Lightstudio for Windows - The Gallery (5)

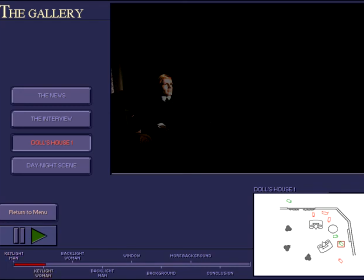(8:17)
Now I'm coming to the backlighting, and here is how Nora's backlight looks. And now we can add the backlighting on Helmer and see how it comes out.
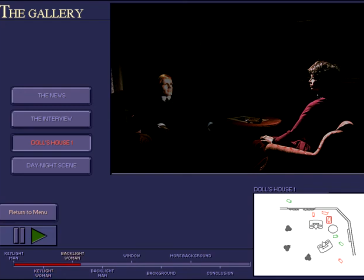We've lit the actual acting area, but there is no other light in the room, and it's important that we provide the atmosphere for the play. So I'll light up the window.
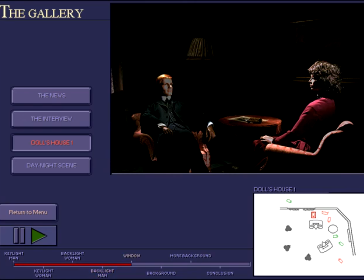(8:50)
A lamp positioned outside shines on Helmer's cheek and goes onto a spot behind Nora's back. But it's still a little too dark.
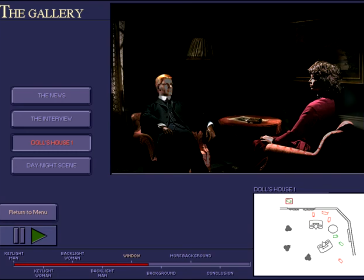(9:08)
We extend the effect of the cone of light by switching on a light which shines on the wall and the picture behind Nora and which covers the room.
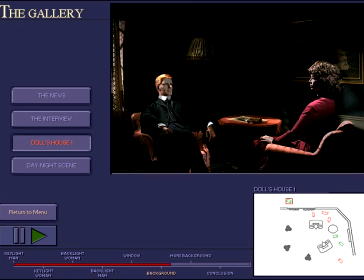(9:24)
After that, I'll deal with the wall around the window. Otherwise it would be very dark indeed. Like this.
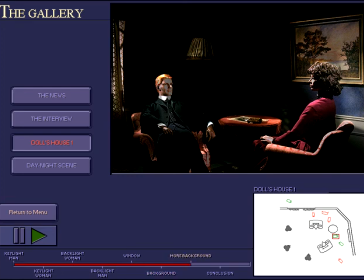(9:38)
And now I think the picture is beginning to look rather good. As you continue with the lighting of the rest of the acting areas, it's very important that you try to preserve the mood you created in your first lighting.
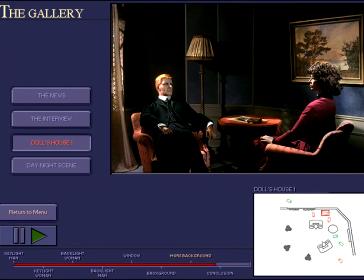(9:52)
This provides continuity throughout the whole scene. And this is also something you can test by following your lighting through in a single sequence when your lighting is ready.
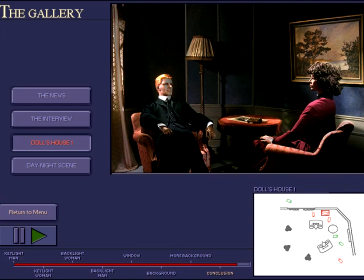(10:12)
In this studio, I'll create both a day and a night mood. As you notice, there is only one single picture seen from the camera covering the whole room. There'll be no actors since the task in this studio is to create a mood in the room.
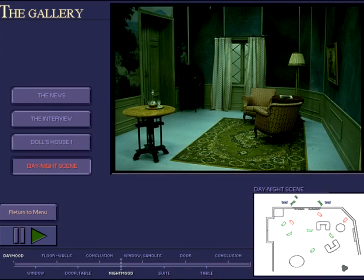(10:31)
I'll begin with the day mood, and I'll be looking first and foremost at the window. It's of course from the window that daylight comes in, and naturally there won't be any electric lights on.
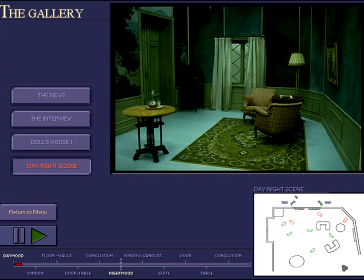(10:45)
I'll start by placing a powerful lamp outside the window, and this will also shed a little light onto the standard lamp and the wall. So, I'm going to light around the window.
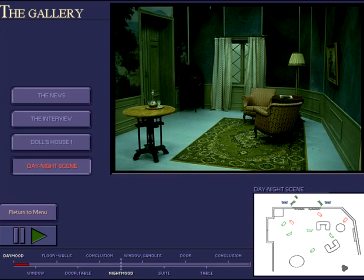(11:01)
I'll use several different lamps to increase the amount of light until I feel it's enough.
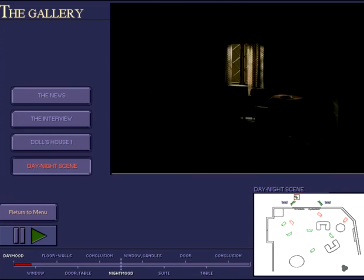(11:07)
This light from outside has begun to build the mood. Lighting the floor comes next, and after that I'll put a little light onto the walls to give a softer impression to the whole room.
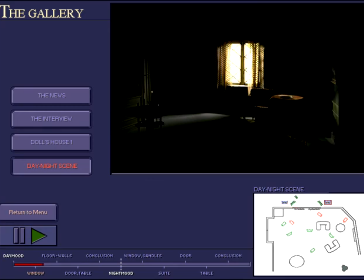(11:25)
I also want to extend the window light into the room, starting with the right side and then the left, and extending it at the door.
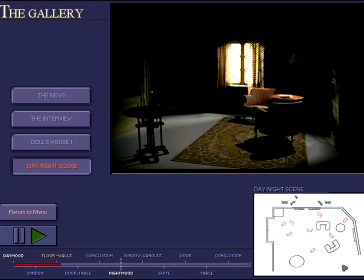I wanted to reach the wallpaper on the left of the door, a little on the gramophone, and finally on the table standing in the middle of the floor.
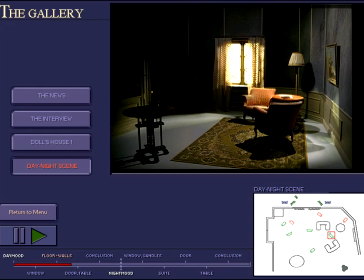This is one kind of daylight mood, but you'll surely find other ways. Perhaps you think it's a bit too dark, or just try something else.